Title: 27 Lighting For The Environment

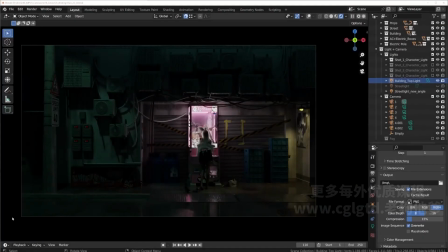(0:05)
Hi guys, welcome back to chapter 22. Now this chapter will be a really short chapter. We will be focusing on just this particular shot, which is our scene lighting. And scene lighting is just like environment lighting. They're the same thing.
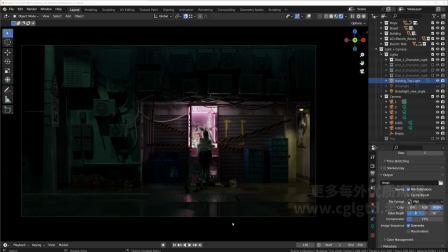(0:23)
So to light your environment, there are several things you have to watch out for. First is that the environment lighting has to make sense. The lights do come from realistic settings, such as here you have a light that is coming from a street lamp,
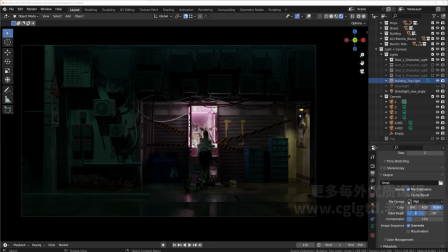(0:42)
so therefore we have this lamp, and then for this lamp we added a little one over here, and then we have a light that goes like this. So the main thing is that it has to come from a source that is believable.
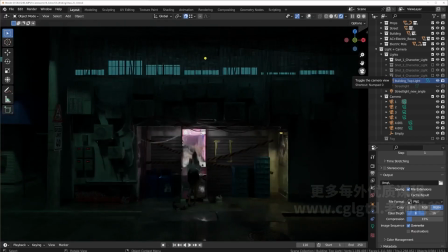(0:57)
And for the top here, I added a light, which you can see here.
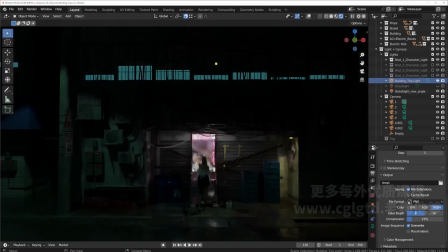(1:05)
It's a light over here that kind of shines down on the building. And then when you look at it from this angle,
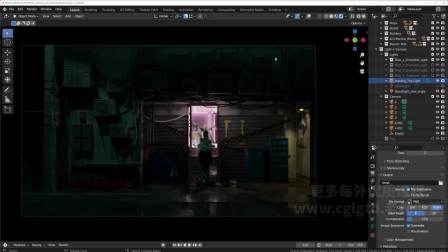(1:13)
you can think about it as lighting from the window that's lit on top, or maybe there's like a sign or something on top, as well as maybe it's from the opposite building.
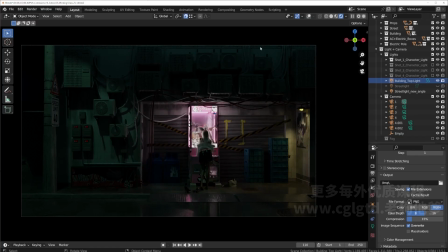(1:27)
So then this is also a light source that is believable, and it can make the atmosphere of the entire shot more interesting, as well as lighting up the little details that we have around our scene.
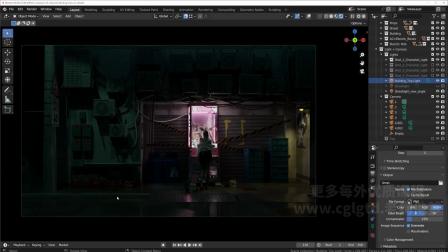(1:41)
Okay, so and the next thing about an environment shot is that it's there to create our composition. So here we have the lighting here, which creates the composition of our frame.
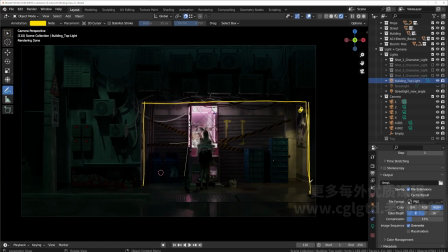(2:00)
And this light here is to further the frame, because then there's lighting on the side, whereas without it, it'll fade into sort of black and you won't see too much of the frame. And next, our composition here is to
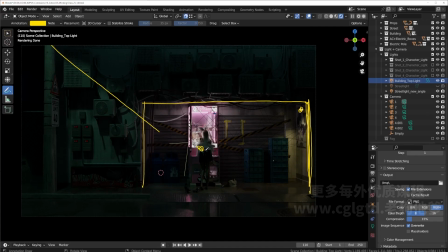(2:18)
have a line that's like this, and it shines on our character, which you can see here on her legs. It's being shown, because without it, it'll be pretty dark and there's nothing in our scene like this,
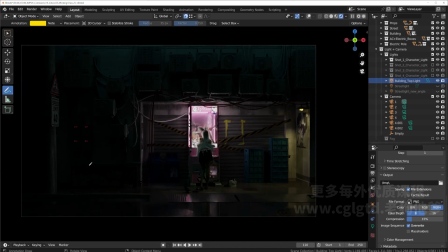(2:35)
and you won't see the amount of details here, some little story related detail here, and the entire scene would feel that this part is really dark and bland, whereas we lit with a street lamp, and then we also made it so it's part of the composition.
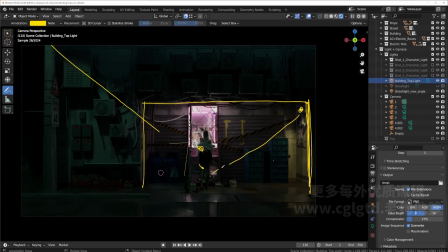(2:55)
And here as well, there's a line coming down here, which not only creates a counterbalance to our line from the street lamp, they point towards our character, so like little pointers, but at the same time it lights up the little details we have here,
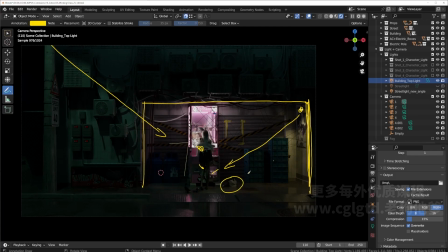(3:14)
which is the beer, and then the little detail here, which are her shoes, as well as you also get the little profile lighting on the side of her leg. And then this is sort of like the key light that is shining now on her legs,
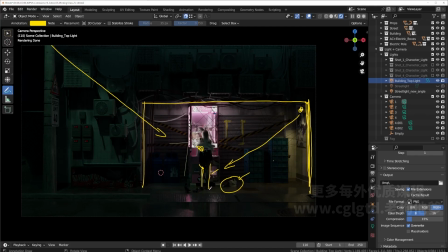(3:33)
and then you have sort of the side lighting or rim lighting that are highlighting the other side of her legs. So those are some of the things that we think about when we're doing our environment lighting.
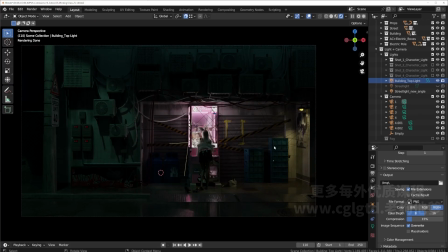(3:51)
Okay, next is that for the environment lighting, obviously faking is also necessary, just like our character lighting. For example, here's a shot.